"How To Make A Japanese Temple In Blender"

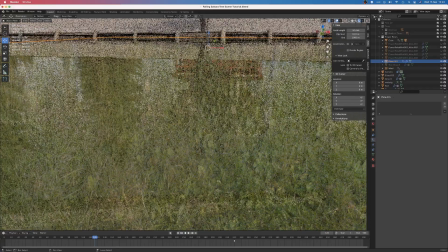[4:05]
That would probably have looked a bit better, as well as it would have produced a more realistic animation,
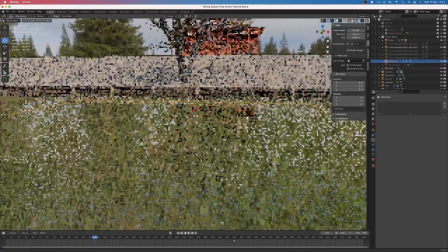[4:10]
but it would have added a lot of extra time to the project, so I stuck with using a simple flat plane.
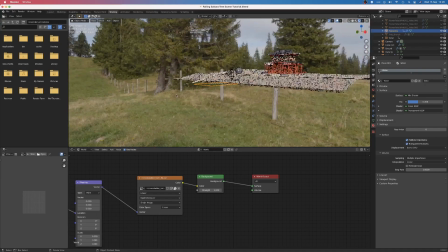[4:15]
Finally, to finish off the background, I added an HDRI.
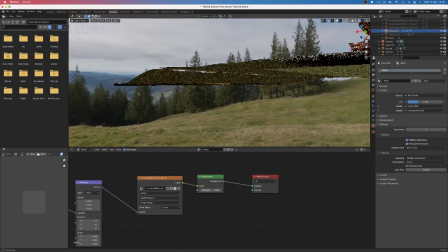[4:19]
The HDRI came from HDRI Haven, which is a great place to find free high-resolution HDRIs.
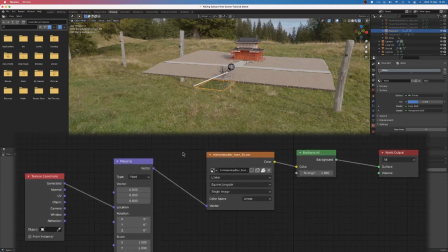[4:25]
A texture coordinate and mapping node allowed me to rotate the HDRI to find its best angle.
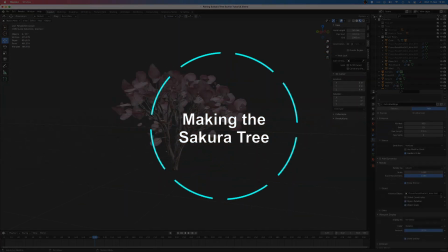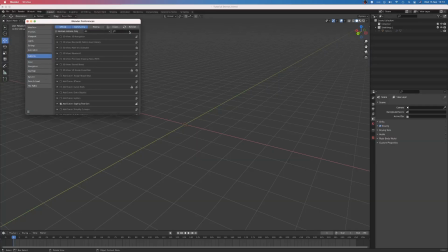[4:38]
The Sakura tree was created using Blender's built-in sapling tree add-on.
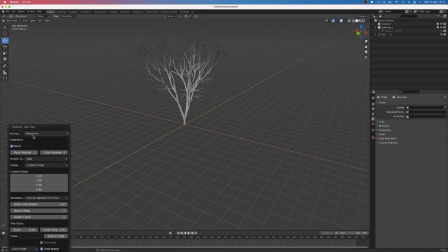[4:43]
I used the Japanese Maple preset and played around with the settings to get something I liked. In order to be able to texture the tree in substance, I did have to convert the tree to a mesh and apply the skin modifier.
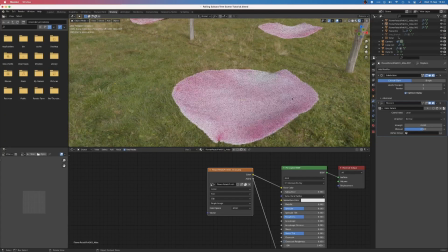[4:54]
The leaves were made from textures that I found on Google Images.
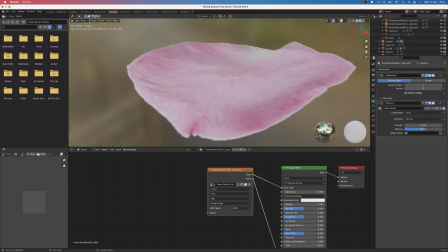[4:57]
Using the images as planes add-on, a few loop cuts and portional editing, I created some basic leaf models.
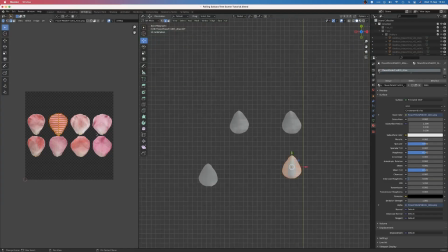[5:04]
The mesh can be a bit bigger than the texture, as long as the texture has a transparent background,
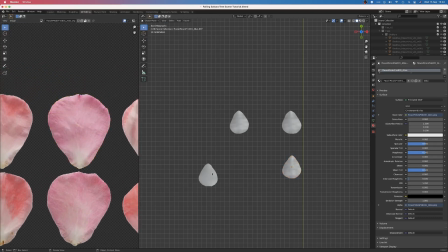[5:09]
but for the most photorealistic results, try and get the mesh to line up with the texture as close as possible.
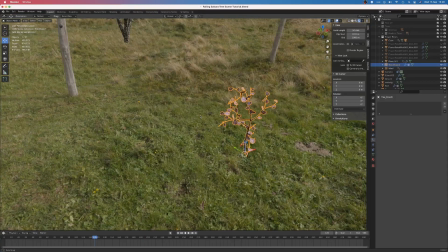[5:15]
I could have added the leaves to the tree at this point,
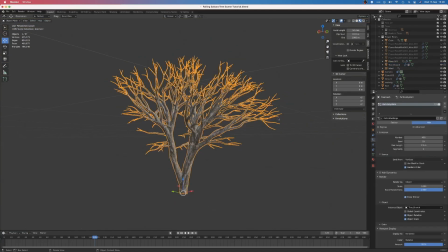[5:17]
however to make the tree look more realistic I duplicated a small section of the tree to use as a branch and then I added leaves to that section.
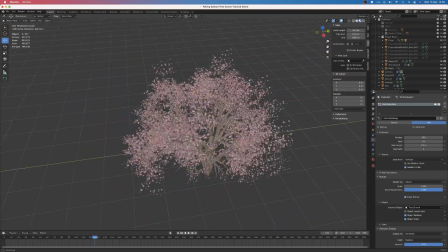[5:26]
Then with a particle system set to the hair type I added the branches to the tree and doing this
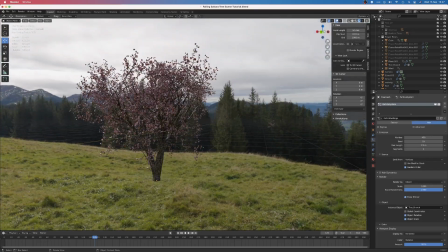[5:32]
with this particle branch system created a more fuller and more natural looking tree.
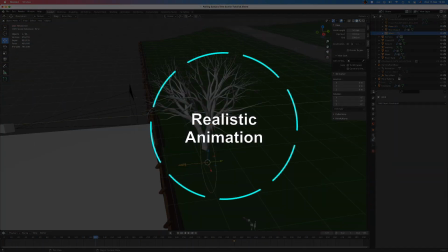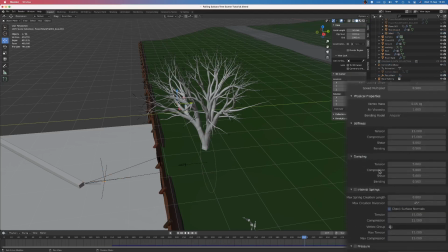[5:45]
I tried a few methods to create the falling leaf but in the end I settled on a cloth simulation with a wind force. I set the cache start frame to be the frame that I wanted the leaf to fall and then I reduced the weight of the leaf but other than that I didn't really need to alter any of the simulation parameters.
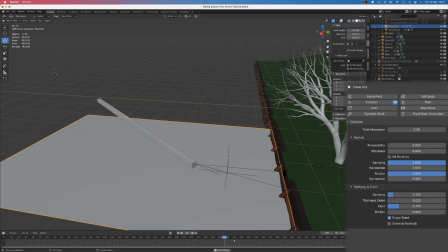[6:03]
I did turn up the friction of the water object to stop it sliding when it landed.
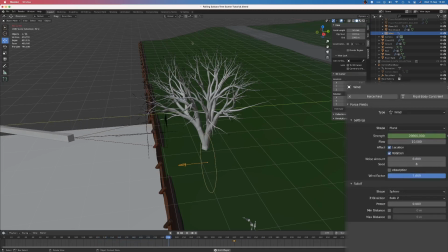[6:08]
The wind modifier had to be set to a very high value to push the leaf away from the tree and into the water and then I did keyframe the strength of the wind to stop as soon as the leaf reached the water otherwise the leaf would just go sliding across the river.
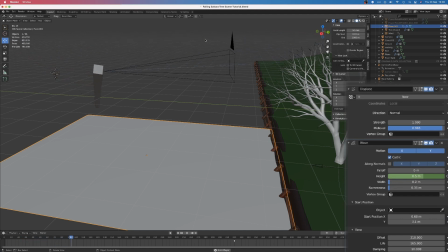[6:22]
To create the ripples I did look at a fluid simulation but in the end I decided to stick with manually animating an ocean modifier. I had to make the waves much smaller to make them look like gentle ripples. If you're trying to recreate the look these are the settings I used although the process of getting them to look right is mostly trial and error.
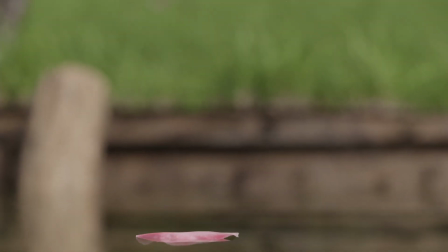[6:42]
I did end up adding a lifespan to the modifier to make the ripples disappear after a few seconds.
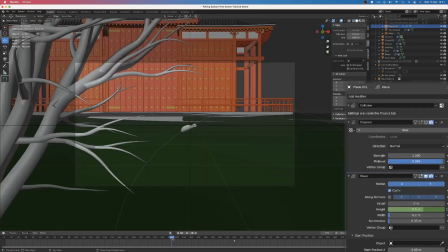[6:47]
The collisions between the water and leaf didn't look very good when I first set up the simulation,
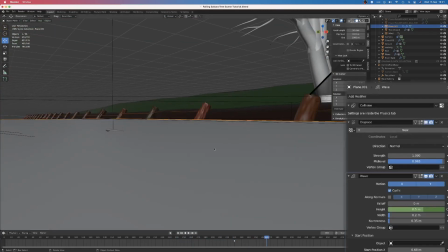[6:52]
however a displaced modifier on the water plane closed the gap and made it look like parts of the leaf were submerged under the water.
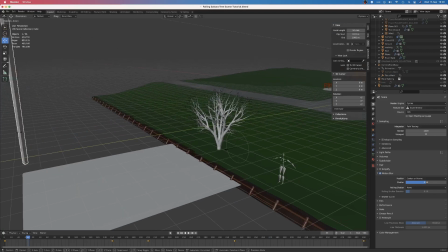[6:59]
In order to make the camera animation more realistic, I built a virtual rig that would move the camera as if it was on a crane or a jib. By setting the origin of the crane to one end of the rectangle and parenting the camera to the other end, whenever I moved the crane arm the camera would be moved with it.
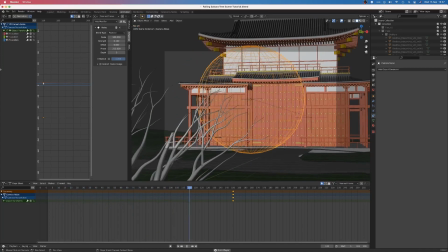[7:16]
I created an empty and animated it to follow the falling leaf and then I parented a UV sphere to the empty.
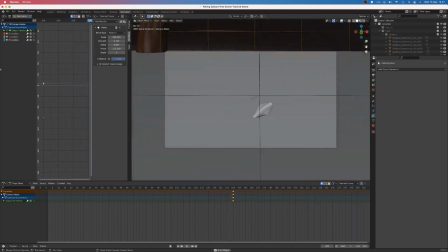[7:23]
Using a track 2 constraint I made the camera point at the sphere which produced more realistic movements than manually animating the camera would have done.
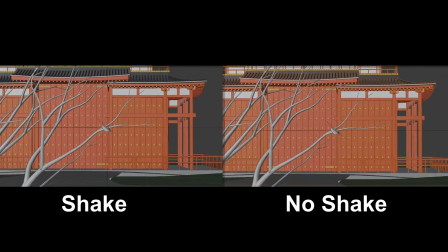[7:32]
Adding subtle noise modifiers to the UV spheres x and z axis and a touch of camera shake which I think really added to the realism.
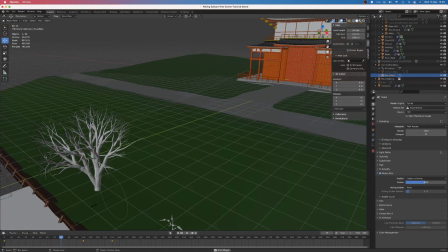[7:40]
I parented another empty to the original leaf following empty and set that as the depth of field object in the camera.
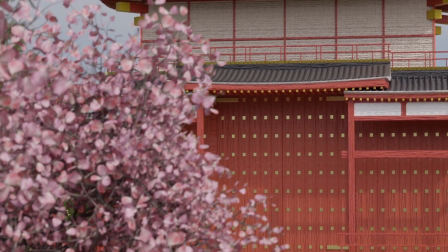[7:47]
With a few keyframes I was able to create the focus ball at the beginning of the
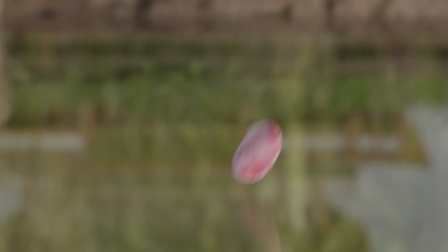[7:52]
shot and I was also able to keep the leaf in focus for the rest of the animation.
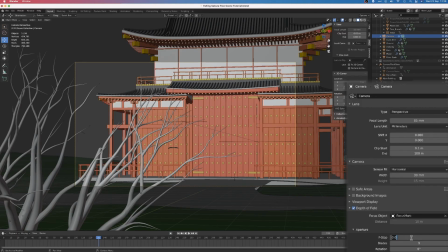[7:57]
I set the camera aperture blades to 9 and set the f-stop to f5.6
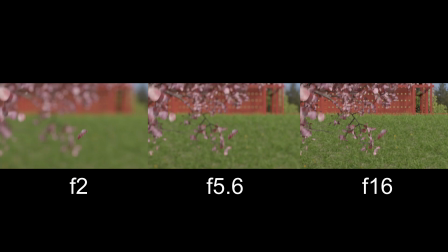[8:02]
which I found balanced out legible background detail with some very nice bokeh.